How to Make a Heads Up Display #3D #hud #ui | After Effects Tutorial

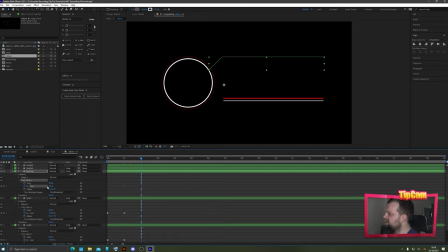[20:07]
Crank that end all the way down to zero, keyframe it move over a second crank it all the way up to the top hit f9 and what we're doing here if you if you zoom in until you get like three blocks between your two shapes is you're just taking these handles and dragging
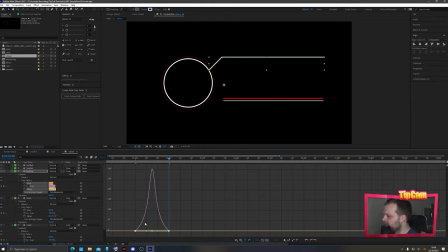[20:21]
them each to that line like so so you've got three equal segments and that just makes it speed up and slow down quite nicely in a very smooth manner these two exactly the same thing on the other two lines on the ui mid section will make them like shoot back and cross the
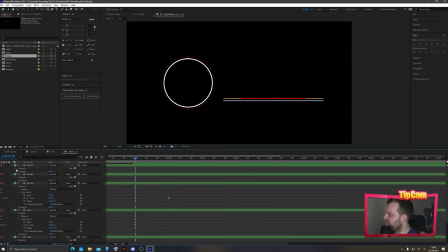[20:35]
screen, but these ones we want to come in because they frame that text content that we had on the other layer. So let's do trim paths on these as well, pull that down, go from 0 to 100. If you wanted to actually, you could probably make the start at 100 and then keyframe it down to 0, and then on the other bottom line,
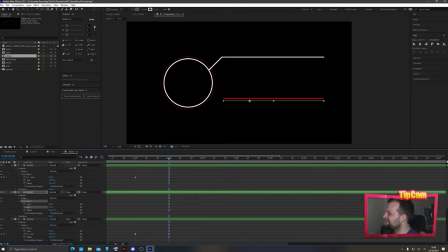[20:55]
you could add a trim path and start the end at 0 and keyframe it up to 100 so that they come in from different directions. something like that, keyframe up to 100, F9, go to your graph editor, do the same thing, drag these handles to the inner lines, like I say.
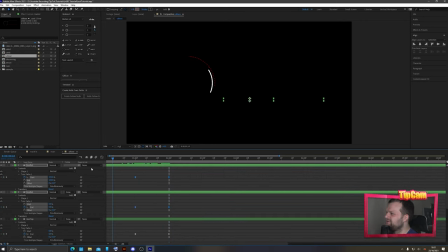[21:15]
And as you see, those come in from different directions, just adds a little another level to it, yeah? So let's look at our UI base. Very nice. That looks pretty good. Happy with that. So let's use that as a base for the rest of it.
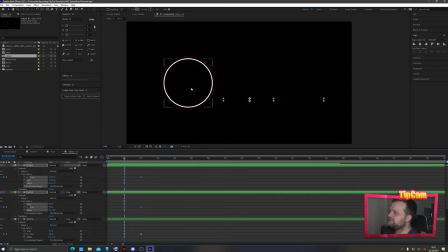[21:28]
Once these shapes have finished animating in at one second, we probably want something to happen with our person and other layers so let's go back up to main
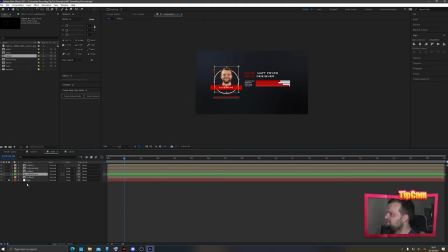[21:36]
one second in let's go to ui mid person so that's just going to be me here okay this one we're going to do this animation
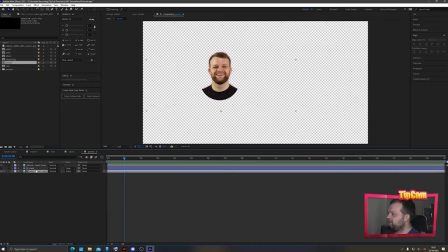[21:43]
in the first level so we'll double click it so we've got everything that we're working with here again what we'll also do is select all these layers and pre-compose them again and we'll
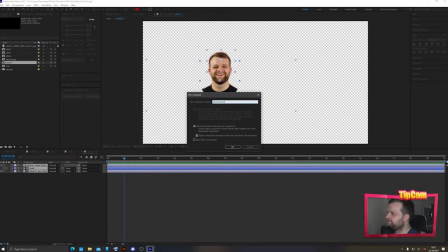[21:51]
just call this one person inner okay and what that does is allows us to treat this as one layer
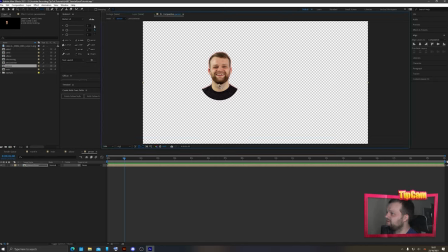[21:58]
so we can take our pan behind tool once again and we can center that up if you want because we might be scaling this. What I want to do with this first one here is I'm going to add an effect called Venetian blinds, like so.
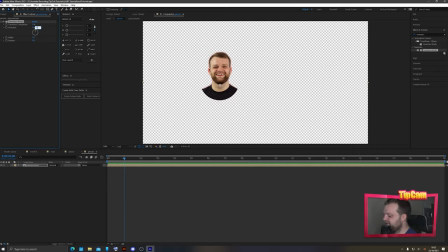[22:12]
I'm just going to drag that on top. Now we're going to set the direction of the Venetian blinds to be negative 45 and the transition completion to be 50.
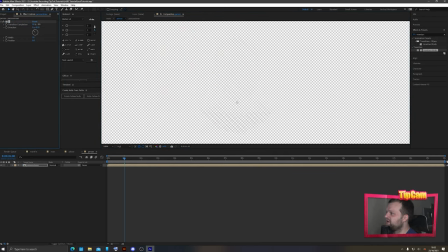[22:20]
And all that does is it makes this kind of like hashed Venetian blind, like an actual, you know, blinds on a window kind of effect here. And we'll set that at 50% so it's halfway complete. then we'll go back to our effects and presets choose fill if I can type even the word fill correctly on this dying keyboard and that's going to fill it with a nice solid red for us
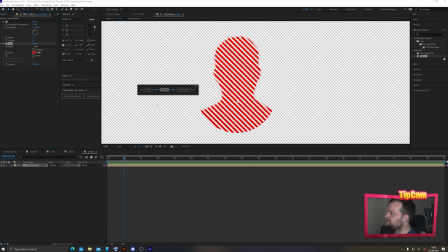[22:40]
to make sure that it's the exact same red let's go back up to our main composition and to bring up this flow chart here I'm just pressing tab and
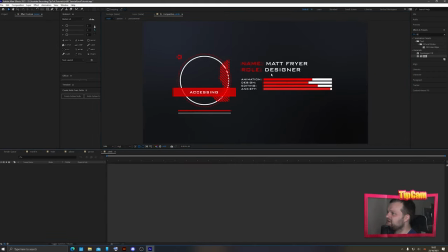[22:46]
then I can bring up like that let's go back here let's go inside any one of our other compositions and we'll just copy this
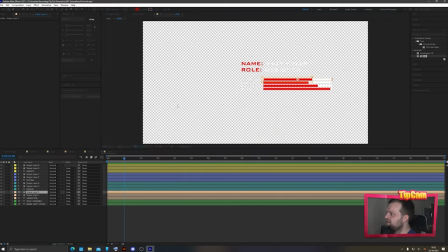[22:53]
fill color with control C. Let's go back up to main,
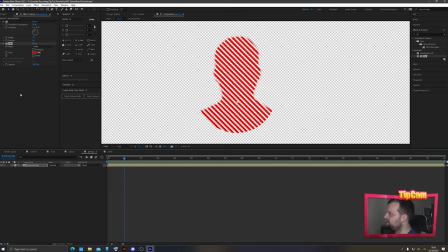[22:57]
back inside UI mid person here, and we will just make that feel exactly the same there.
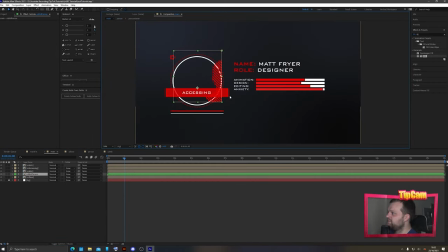[23:04]
Bam. We know that's perfect now. That's exactly the same thing. Let's go back up to main, because as you can see, where we've changed the size of that composition, our mask is now a little bit broken. So let's just delete that mask and start that again. We'll move our anchor point of this main one over here.
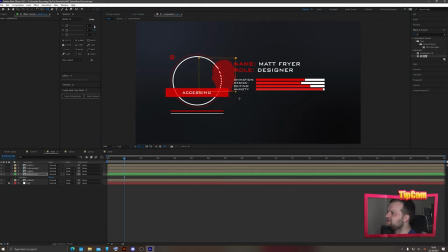[23:18]
I don't know why I'm doing this, because I'm probably not going to do any scaling on this guy, but just in case I do, we'll prepare it as if we're going to, and we know you've thought a good practice. So we now have this guy here, let's pop him back in the middle. Okay, so now we're going to do something that's pretty clever.
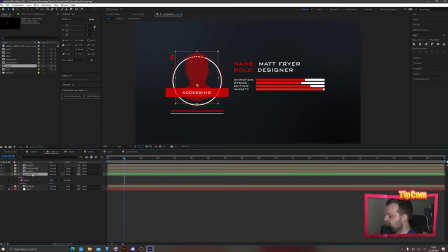[23:33]
We're going to duplicate this UIMidPerson in our timeline window here, like so. Oops, just once, so you've got two copies of it.